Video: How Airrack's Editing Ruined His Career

That match cut should make me want to rewind it like 10 times just for the feeling, but I don't even care anymore.
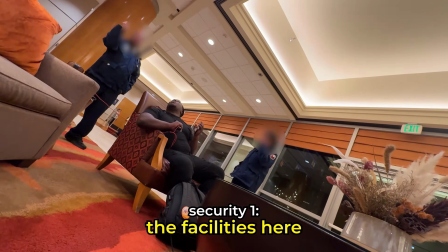(12:27) The mouse had us right where he wanted us. The facilities here for people who are staying in the hotel.
Why did there need to be a cut there? You could have just extended the clip in totality.
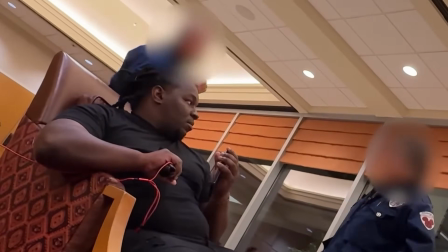(12:39)
His face is blurred. We can't see that his lips don't match.
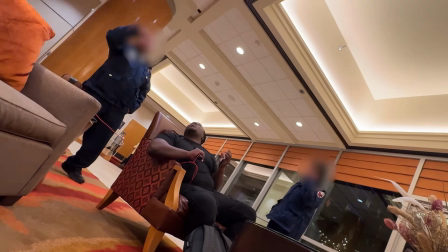(12:44)
It doesn't matter. His entire face is blurred. That cut is completely useless. This is the perfect time to slow the freaking cuts down. And this scene would have hit way harder with less cuts. If you're not on my editing secrets list and you're not in the academy,
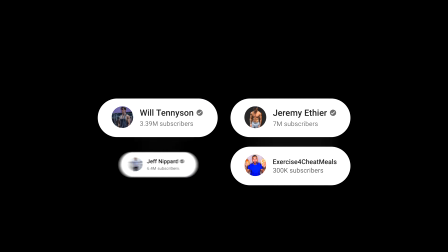(13:00)
you're literally skipping the two things that helped me land clients with over 500 million views.
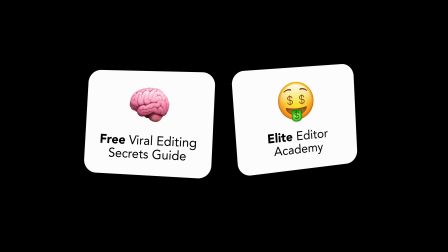(13:08)
One's free. One will triple your rates. They're both linked below.
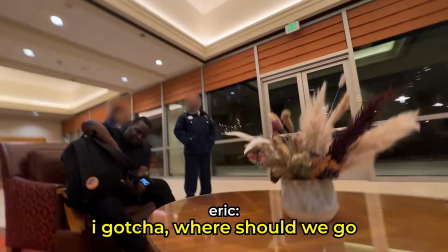(13:13)
Go now before you forget.
I gotcha. Where should we go? Oh, how's that?
Okay. That whole scene of the cops kicking them out, it was pretty good. But it sort of breaks the tension of, ooh, scary security guards. When she says, oh, how's that? I would have cut that statement out because she literally laughs at the end of it too,
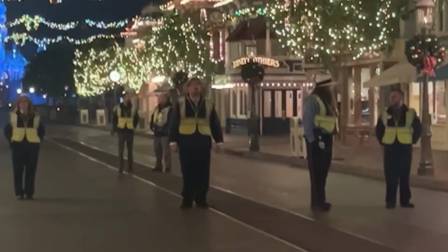(13:34)
which breaks any sort of fear of the security guards that we've been building towards the whole video. You've built tension the whole time just to break it right at the end. Yikes.
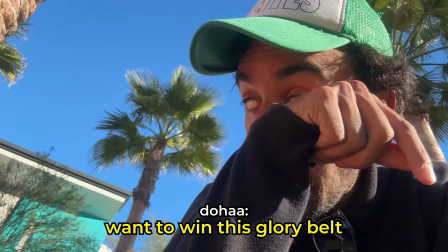(13:45) I think the only reason I really like what this glory belt is because I really want to show who I am.
You've gotta be This is a complete joke.
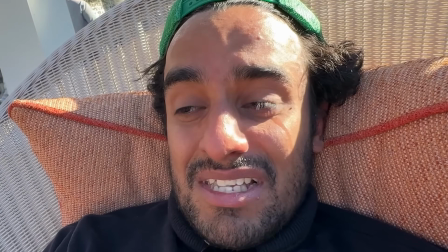(13:59)
He's literally bawling his eyes out, and it's probably genuine tears. They took something that was likely authentic and made it completely inauthentic by rushing through it with the horrific editing. I'm sick of it! If this was someone who just started editing, I would have compassion. I'll be like, you know what, props to you for making something, and I see your vision with this. But this is obviously a skilled editor. They know what they're doing. And that's the part that pisses me off. You knew what you were doing, and you still decide to go forward with this. How much did this edit cost?
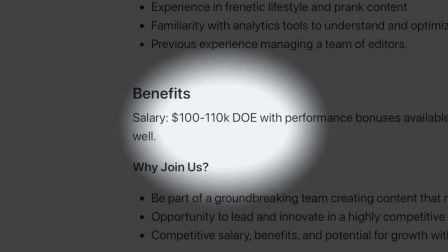(14:35)
So Airrack offered $110,000 a year for a full-time editor,
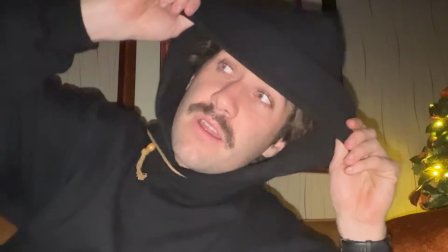(14:40)
and over the past 12 months, he's only uploaded 15 videos.
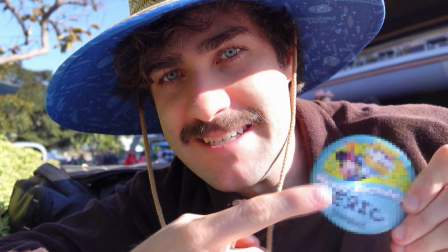(14:44)
That means each edit cost him over $7,300 in salary alone.
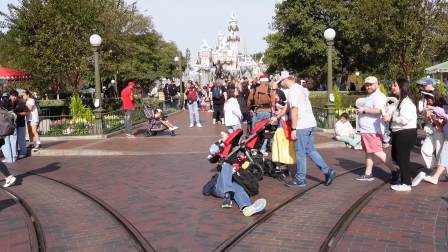(14:49)
So ask yourself this: how does editing this bad cost this much. If you thought Airrack's editing was bad, wait until you see what MrBeast's team is doing.
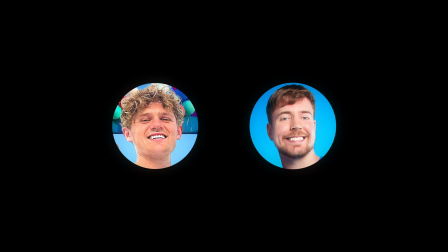(15:02)
Golly! Ryan Trahan was given the same video to edit,
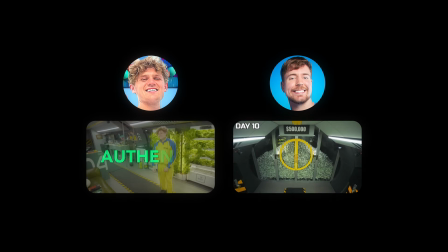(15:06)
and the comments said his version felt way more authentic, while MrBeast came off robotic.
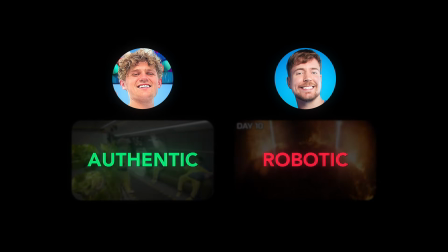(15:13)
There's one editing trick they both used, but only one pulled it off. And you can watch that video here.